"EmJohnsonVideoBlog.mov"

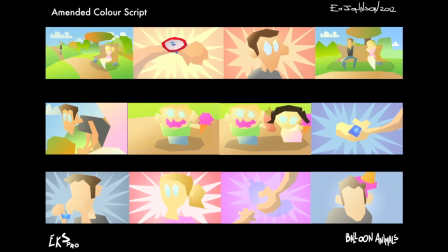[4:03]
After we'd found our feet a bit with the design, Christian's environments, and my characters, I went back and tackled the colour script again, bring it more up to date. As you can see, there's a lot of colour cards used there, you know, abstract backgrounds instead of classic environments.
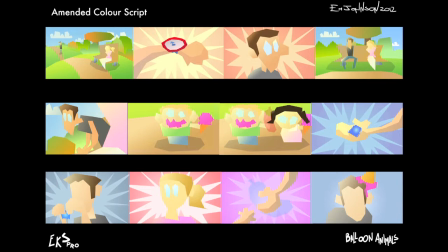[4:20]
Colour cards are something that have been used in cartoons back from the 1940s. There's a Looney Tunes short called Baby Bottleneck, starring Daffy Duck and Porky Pig.
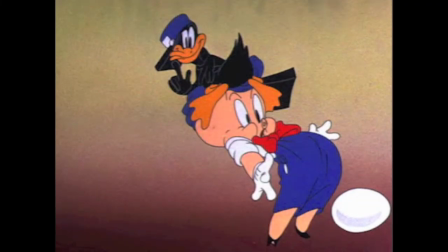[4:29]
They use a lot of colour cards, and what they do is they
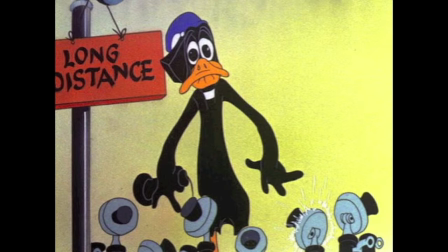[4:33]
focus the viewer's attention on the action of the animation itself of the characters, whilst at the same time supporting the mood of that particular scene.
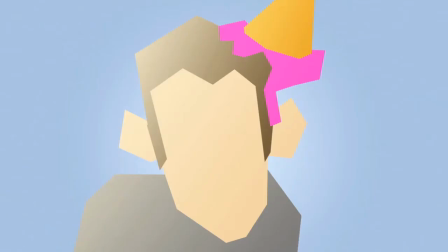[4:42]
So they'll be used in particularly intense shots. I mean, John Crispolucci uses them a lot in Ren and Stimpy.
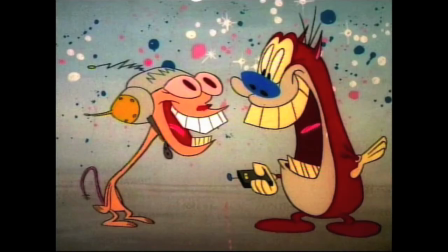[4:48]
When Ren has his psychotic wig out, it'll go to a crazy, blotchy, maybe bright red background,
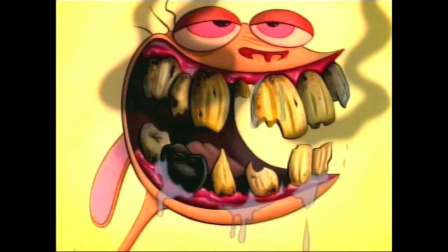[4:54]
some of them even looking quite gory. but it suits the tone of what's going on in that scene perfectly.
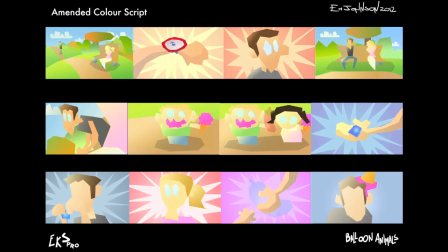[5:00]
And that's something I wanted to get across in this shot. We are wanting to get a very handmade, almost 2D feel across.
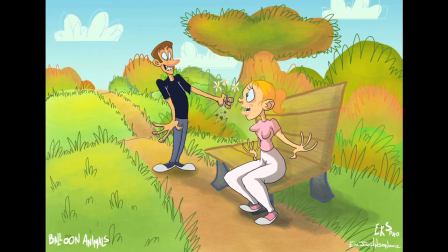[5:07]
As you can see through these mood paintings, so I've been doing mood paintings just to, again, try and hammer home that feel,
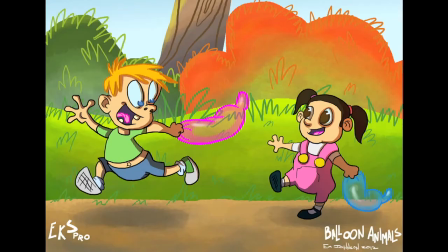[5:14]
and the kind of light quality and textures that we see in these paintings is something I wanted to replicate in the final film. We have done some texture work. Scott would send us models, and either me or Christian would paint up some textures.
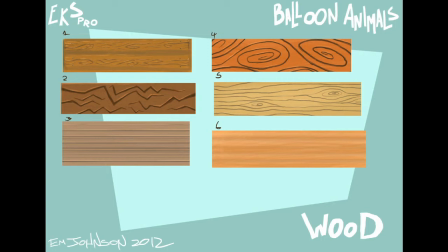[5:27]
Here's some wood textures that we experimented on for the bench. And I like how handmade they've ended up looking.
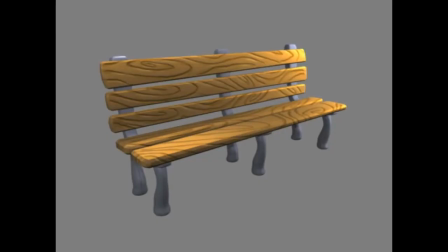[5:34]
A lot of student films, they do look pretty sterile, you know, just through the lighting and texturing, not done too well, but that's definitely something I wanted to avoid here. And looking at this bench, I think it's looking quite nice. And here is the final animatic.
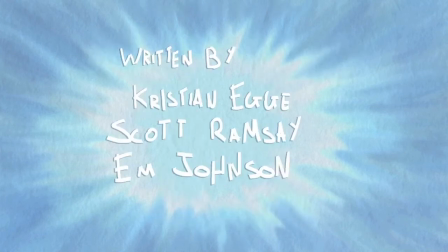[5:50]
I'm just going to leave you here with this. We're wanting to get a very snappy, again, 2D feel to this film.
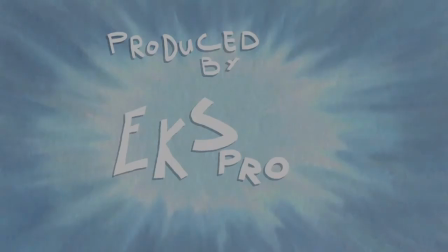[5:58]
Hopefully this comes across within the animatic.
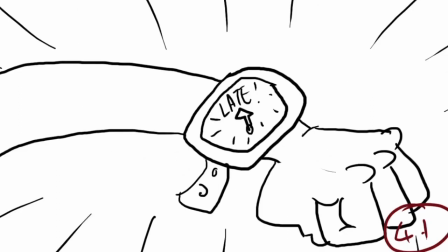[6:02]
I'll be showing the full thing at the pitch tomorrow, so thank you for listening, and I'll see you all later.